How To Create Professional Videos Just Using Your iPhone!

Hey guys, what's up? Joe Paris here in my parents' backyard and today I'm going to teach you in five minutes how to create an engaging video with just using your iPhone and a few other simple things that you most likely will have. And the reason I'm doing this is because I want to share with you how easy it is to create content and high quality content. So let's dive into the rest of this video and I'm going to share with you step by step how to do it today.
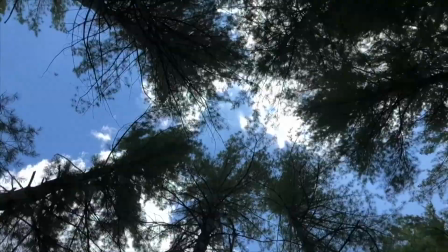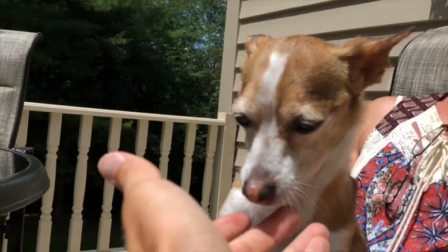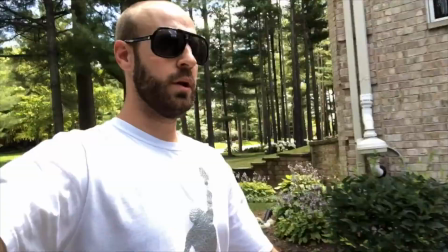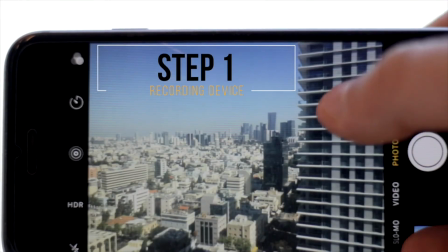[0:42]
Okay, guys, step one, you're going to need some sort of recording device, a phone, whether it's a camera, something to record.
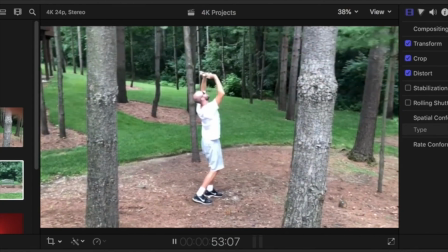[0:49]
As you can see here, I'm twirling around getting this shot of the trees, and it actually turned out pretty good.
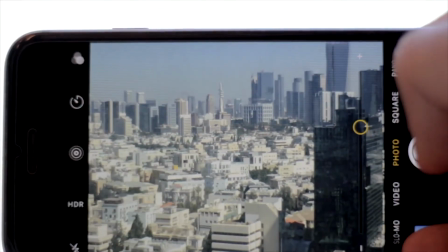[0:55]
Now, another thing that I actually really recommend is when you're going to film with your iPhone,
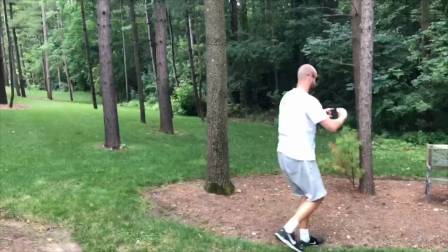[1:01]
trying a variety of different shots because you never know which one is going to make post-production.
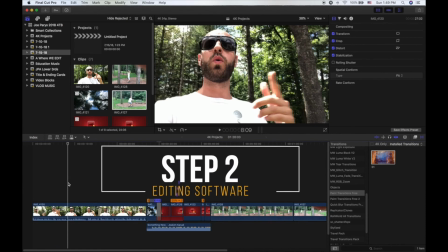[1:06]
The next thing that you're going to need when it comes to actually creating your videos is some sort of editing software.
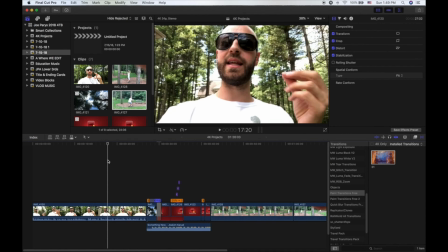[1:13]
As you can see here, I'm using Final Cut Pro X. Now,
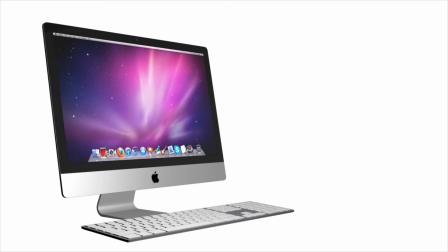[1:17]
what's really amazing is if you have a Mac computer, every single Mac computer comes with iMovie for free.
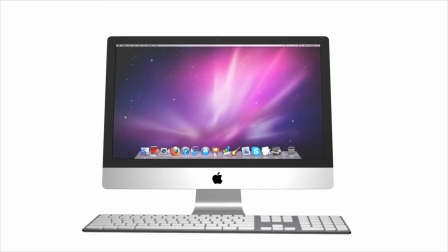[1:23]
And you can use iMovie. It's very basic and simple. It's easy to set up. You just import your footage, make a few edits, and export, and you're ready to go.
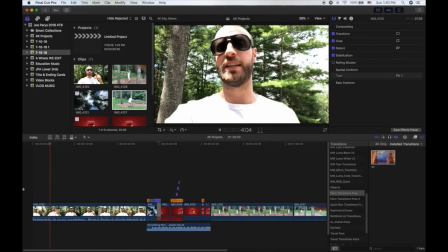[1:31]
Now, once you have your recording device, you've started recording and you've begun editing, you have to then take the time and make some pretty cool edits.
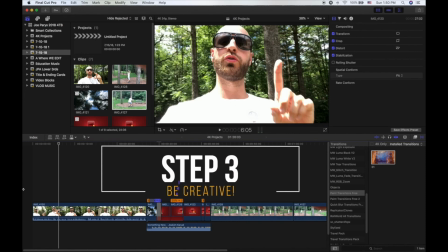[1:39]
This is where you have to be, last but not least, creative. It's so important that you're creative because in order to engage your audience,
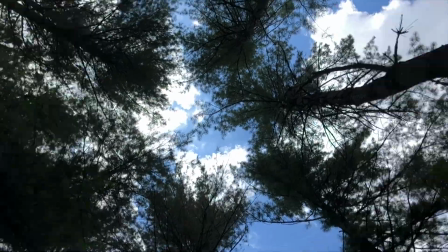[1:49]
to get people to really watch your stuff and want more, you have to engage them.
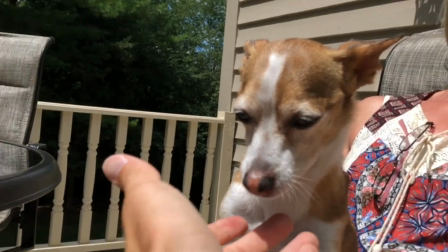[1:54]
That's why I threw in that little introduction kind of footage where it's cinematic in the beginning
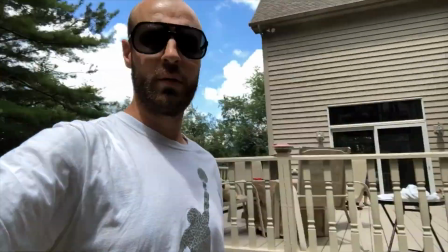[2:01]
of this video because I wanted to draw you in and I wanted to share with you that I shot all of that footage just using my iPhone.
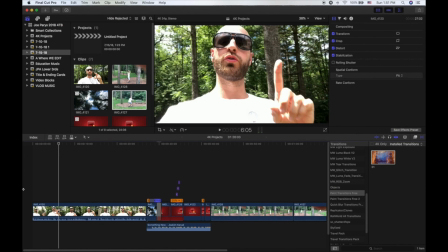[2:09]
Now, I want to give a bonus tip here, and that's with your iPhone or whatever your recording device is.
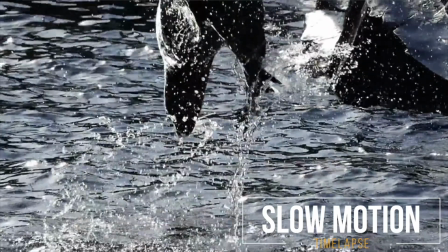[2:14]
Go ahead and try using slow motion and also using time lapses.
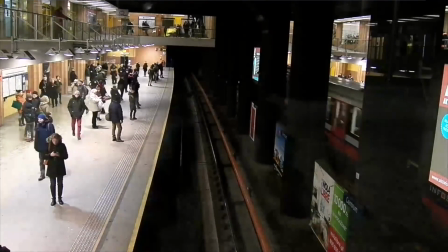[2:20]
Both of these will give you awesome effects, professional effects, that will ultimately get rid of that shakiness and whatnot so that it
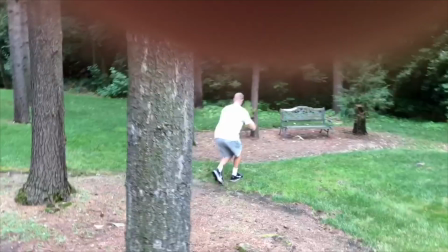[2:29]
doesn't look like it's really amateur-y and you're holding your phone and it's shaking all over the place.
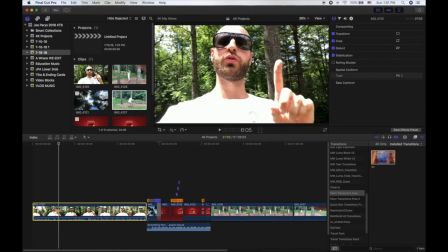[2:34]
Another thing that you can do with Final Cut Pro and a lot of these other editing systems is just stabilize your footage.
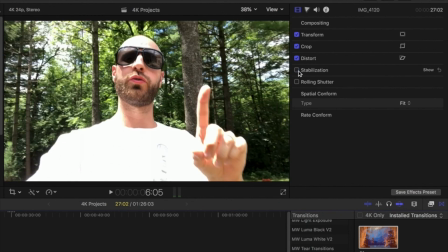[2:40]
They have a built-in stabilizer. Literally with this click of a button, I can go ahead and stabilize and unstabilize my footage, making it that much more professional.
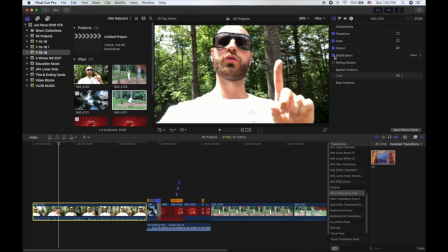[2:49]
So, those are our three steps, guys. Hopefully, you enjoyed this. Now, go ahead and check out the little cinematics here again, and I hope you enjoyed this video.
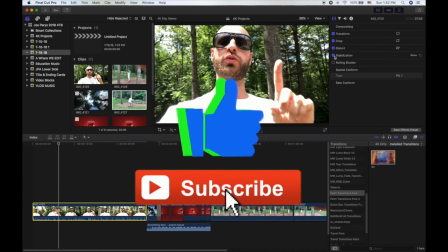[2:56]
If you have, make sure to give it a big thumbs up. Also, subscribe for more videos like this.
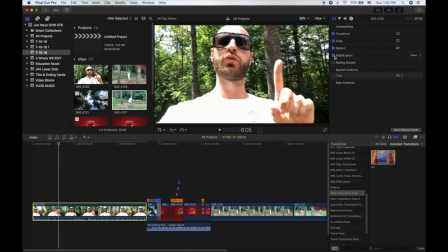[3:02]
I love to create videos like this to share with you guys how you can create awesome videos just with the bare necessities, the basics, and using something like your iPhone. This will work with an Android. It will work with other things, and I really hope that you understand that as well. Be creative. Get out there. Take action, and I'll see you guys in our next video.